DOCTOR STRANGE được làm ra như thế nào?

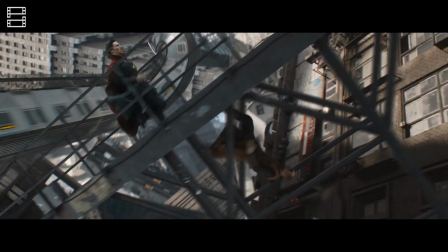Dù cổ đoàn làm phim đã cố gắng bấm máy một chút tại đường phố, nhưng những cảnh chọn nhau đều được quay dưới phông xanh.
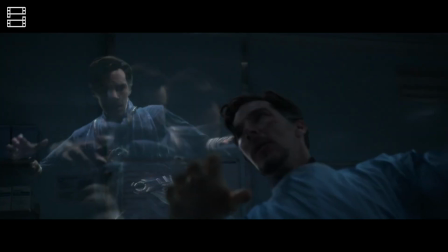Thế là phần việc khó nhất lại dồn lên vai của những kỹ thuật viên. Theo Stephanie, đây là bài toán cực kỳ hóc búa.
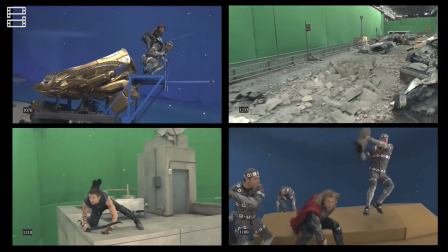Cụ thể, trong những phim bom tấn cháy nổ như Avengers hay Transformers, nhóm kỹ xảo chỉ cần sử dụng những bộ khung và chuỗi dữ liệu có sẵn.
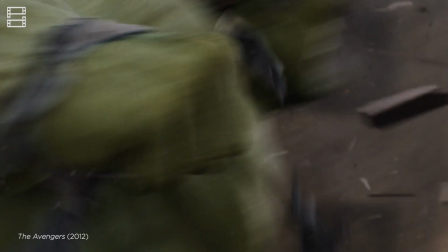Vì những phim như vậy thường chỉ bao hàm loạt cảnh nhân vật vô diễn sức mạnh Cùng lắm là môi trường xung quanh sụp đổ
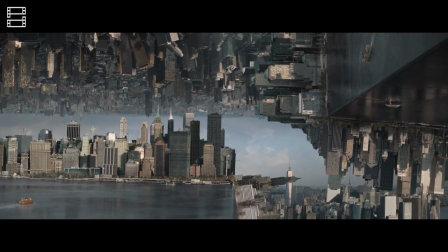Nhưng Doctor Strange thì lại khác Vì cả New York sẽ bị bẻ cong méo mó như đất nạn vậy Lúc này,
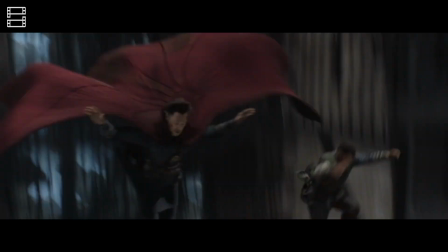những chuyện dữ liệu cũ sẽ chẳng giúp gì được nữa Buộc cả nhóm phải nghiên cứu và tự tạo ra những công cụ mới Chưa hết,
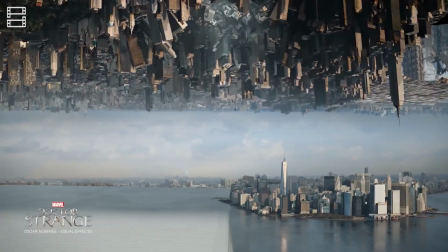khi đã dựng được những bộ khung cơ bản Người ta còn phải đưa loạt cảnh môi trường qua 3 phần mềm xử lý khác nhau Nhằm tạo
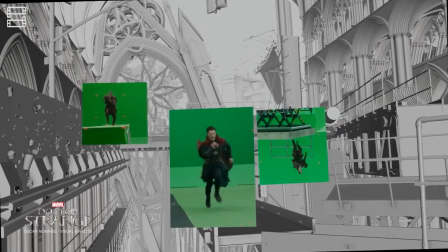ra thành quả cuối cùng Được biết, ngay cả những cỗ máy quái vật tại công ty kỹ xảo uy tín ILM Cũng có lúc không kết xuất được hình ảnh như mong muốn
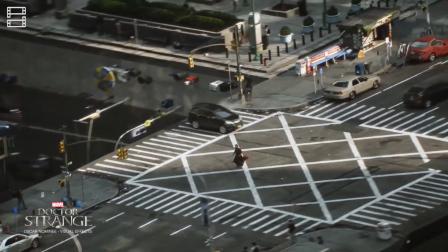Trong cái rủi có cái may Vì Marvel đã được kỹ thuật Jonathan Mitchell giúp đỡ nhiệt tình Một mình người
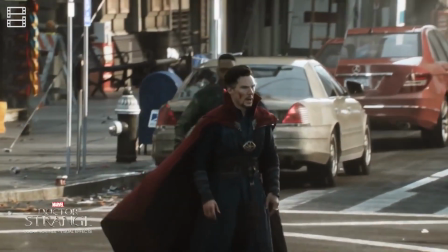đàn ông này đã cân hết tất cả những cảnh hoa mắt trong phim Nào là ô tô bị bẻ cong,
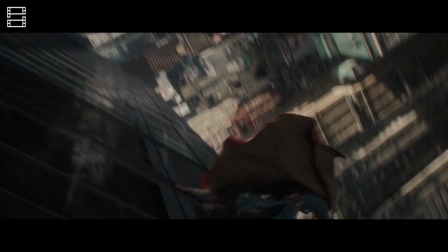toa nhà biến dạng, rồi chăm chút từng chi tiết nhỏ nhất Sở dĩ John có thể càng đáng những nhiệm vụ phức tạp như vậy Là vì anh đã quá quen với bộ
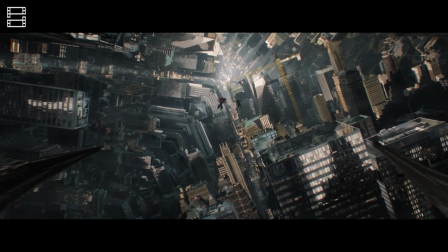công cụ kỹ xảo Đã nhẫn mặt với những cảnh mãn ngãn như thế này Nghe rất lú đúng không?
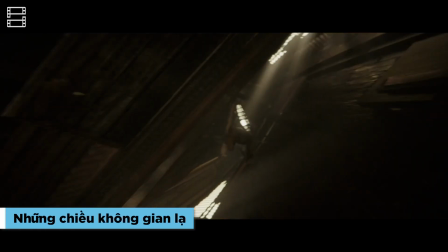Trong một trường đoạn kéo dài chưa tới 3 phút, Stephen Strange đã kinh qua tới 7 không gian khác nhau,
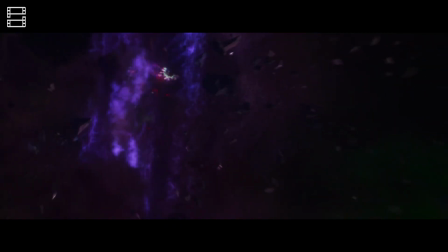bao gồm những địa điểm nổi bật như thế giới lượng tử, chiều không gian tối do Đồ Mà Mù cai quản và thực tại biến đổi vật chất.
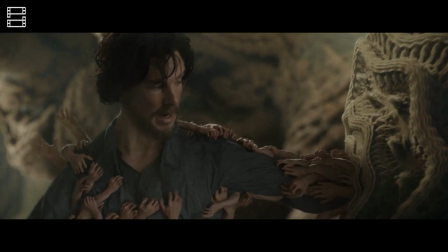Chuyến phiêu lưu khiến anh chìm trong cơn hoảng loạn, còn khán giả cũng quay như trong tróng.
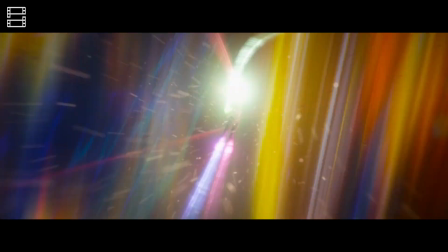Ban đầu, trường đoạn này được lên kế hoạch kéo dài tới 7 phút, thậm chí lên tới 10 phút ở những bản thô đầu tiên.
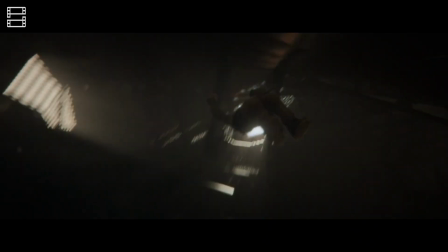Tuy nhiên, ở bàn cuối, nó bị rút ngắn nhiều và được thực hiện 100% trên máy tính Về cơ bản,
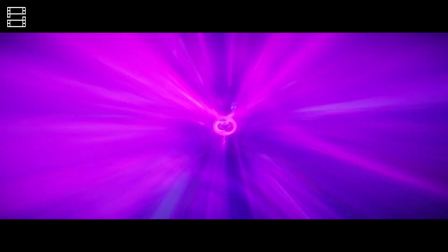để thực hiện một cảnh hư ảo như thế này Những kỹ thuật viên sẽ sám vai nhà toán học, xem xét tỉ mỉ Để hình dung được những hình khối sẽ xuất hiện và nảy nở như thế nào Thậm chí,
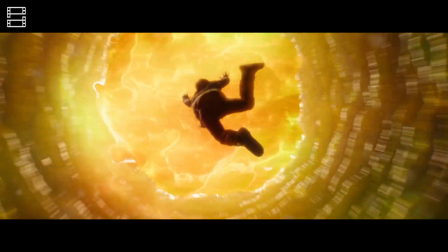còn phải căn ke từng vật thể xuất hiện theo hình thức thủ công Để cảnh quay không bị giả chân Bản thân trường đoạn này là sản phẩm từ máy tính Nên
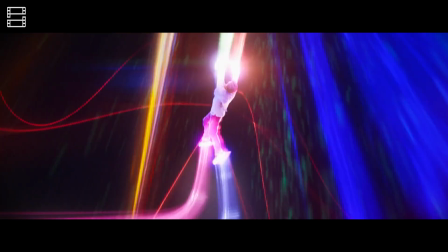người xuất hiện trong khung hình cũng không phải là Dr. Strange bằng sương bằng thịt Benedict phiên bản
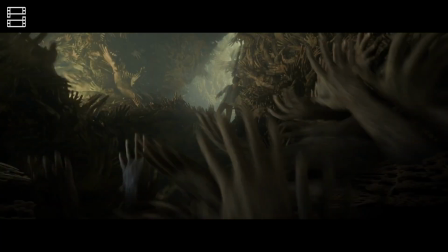Replica rõ là không thể so trình với hàng thật nên nhóm kỹ xảo đã phải làm việc chính xác,
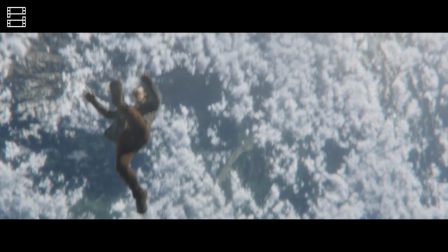tinh toán tỷ lệ cẩn thận hơn để đoạn chuyển cảnh diễn ra mượt mà, thuyết phục khán giả. Một sự thật khác, đó là ở chiều không gian cuối cùng,
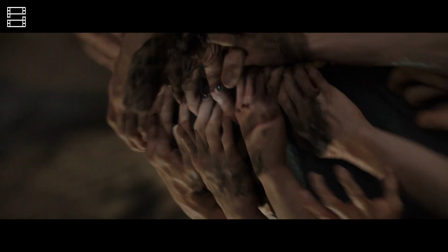ekip định bóp méo cả cơ thể của Benedict Cumberbatch biến anh thành những khối lập phương, khối trụ hoặc là hình thù kỳ cục nào đó.
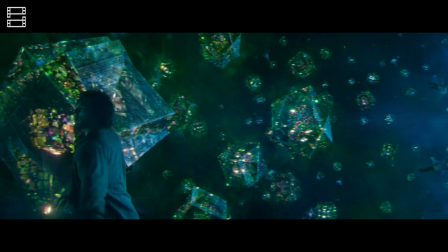Nhưng những nhà sản xuất muốn khán giả đã quan sát nàm diễn viên một cách trọn vẹn nên ý tưởng này không được thông qua.
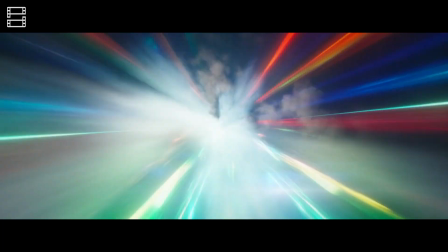Thôi ghé qua những phân cảnh ảo tung trảo như vậy là đủ rồi. Chúng ta kết thúc video bằng một vật thể đơn giản hơn các bạn nhé.
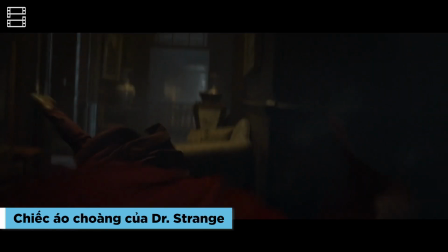Khác với nhiều người hùng trong MCU, Stephen Strange không phải chiến đấu một mình.
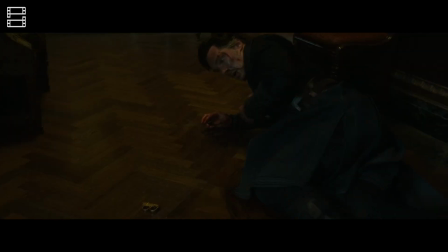Hỗ trợ anh còn có chiếc áo tràng có chi giáp, thứ đã giúp anh rất nhiều trong việc cầm chân và vô hiệu khóa kẻ địch.
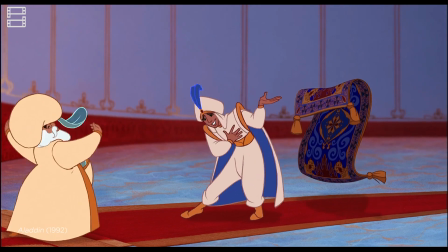Theo giám sát viên Stephanie, chiếc áo quyền năng được lấy cảm hứng trực tiếp từ tấm thảm bay của Aladdin.
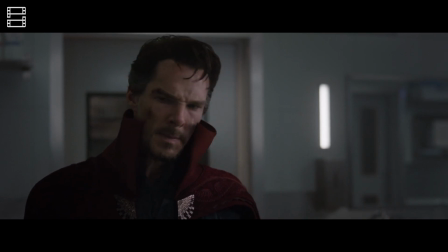Cả hai đều không chỉ có suy nghĩ riêng mà còn trải qua quá trình phát triển rõ ràng để hòa hợp với chủ nhân.
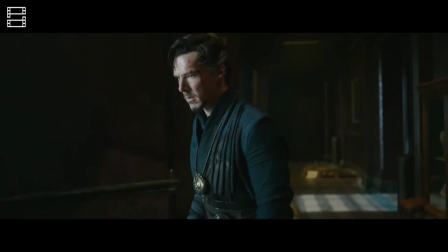Để có thể làm nên tấm áo tràng cơ động, ekip đã tạo ra tới 3 phiên bản khác nhau,
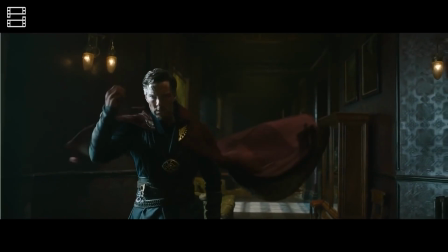trong đó một phiên bản chỉ là cổ áo, để bộ phận kỹ xảo tựa thêm phần thân áo trong quá trình hậu kỳ.
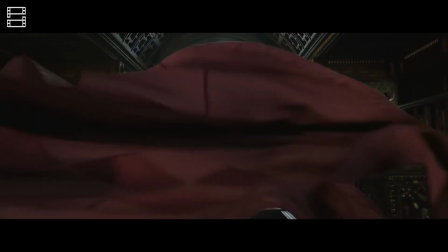Với những cảnh có áo tràng, ekip sẽ quay nhiều lần, một lần là với Benedict khoác tấm áo, một lần là không nhằm cung cấp cho đội hậu kỳ nguồn tài nguyên rồi rào,
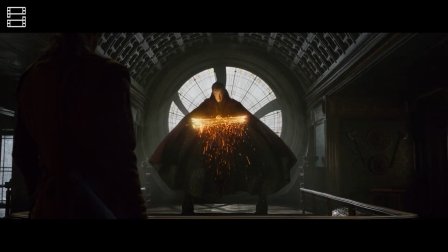phục vụ giai đoạn chỉnh sửa. Tóm lại, khó có thể phủ nhận Doctor Strange là một trong những phim đặc biệt nhất của MCU.
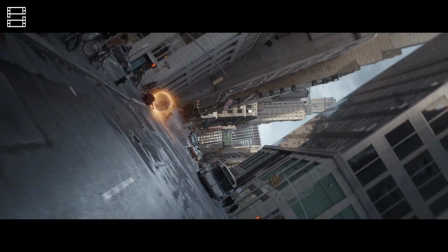Nó vừa giới thiệu một trong những nhân vật giàu khởi năng nhất, vừa mang đến những trải nghiệm mà khó bộ phim nào có thể tái hiện Đề cử Oscar ở hạng mục kỹ
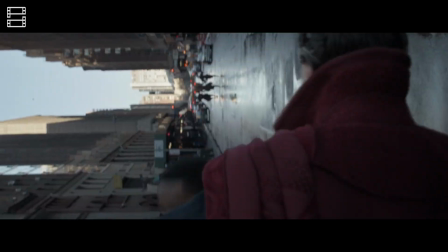xảo là hoàn toàn xứng đáng với những gì mà ekip đã tạo ra Và chúng ta hãy cùng hy
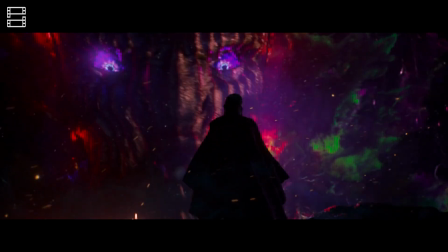vọng Scott Direction cùng cộng sự có thể nâng cấp những khung hình ấy trong phần hậu truyện sẽ ra mắt vào tháng 5 sắp tới
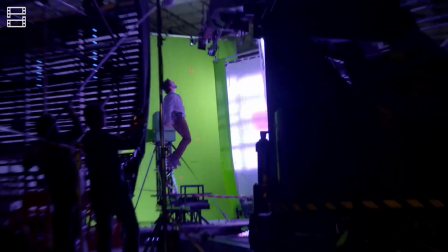Và đó là những câu chuyện hậu trường nổi bật nhất mà phim muốn kể về Lạ Đại Phu Các bạn có yêu thích siêu ngùng hay không?
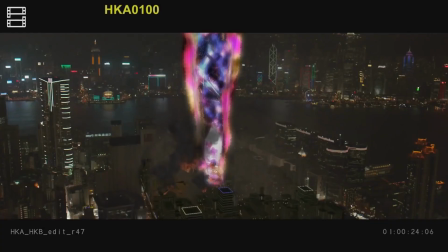Các bạn mong chờ điều gì trong phần phim kế tiếp? Vai trò của Stephen Strange trong giai đoạn trước mắt của MCU là gì?
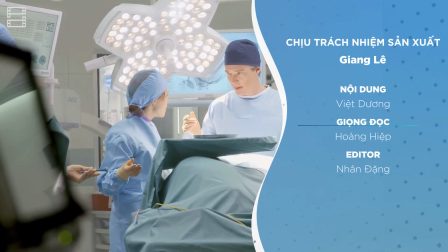Hãy để lại giả thuyết và đóng góp cho phim phim thôi nhé Video đến đây là hết rồi, hẹn gặp các bạn trong những video sau Xin chào và chúc các bạn xem phim vui vẻ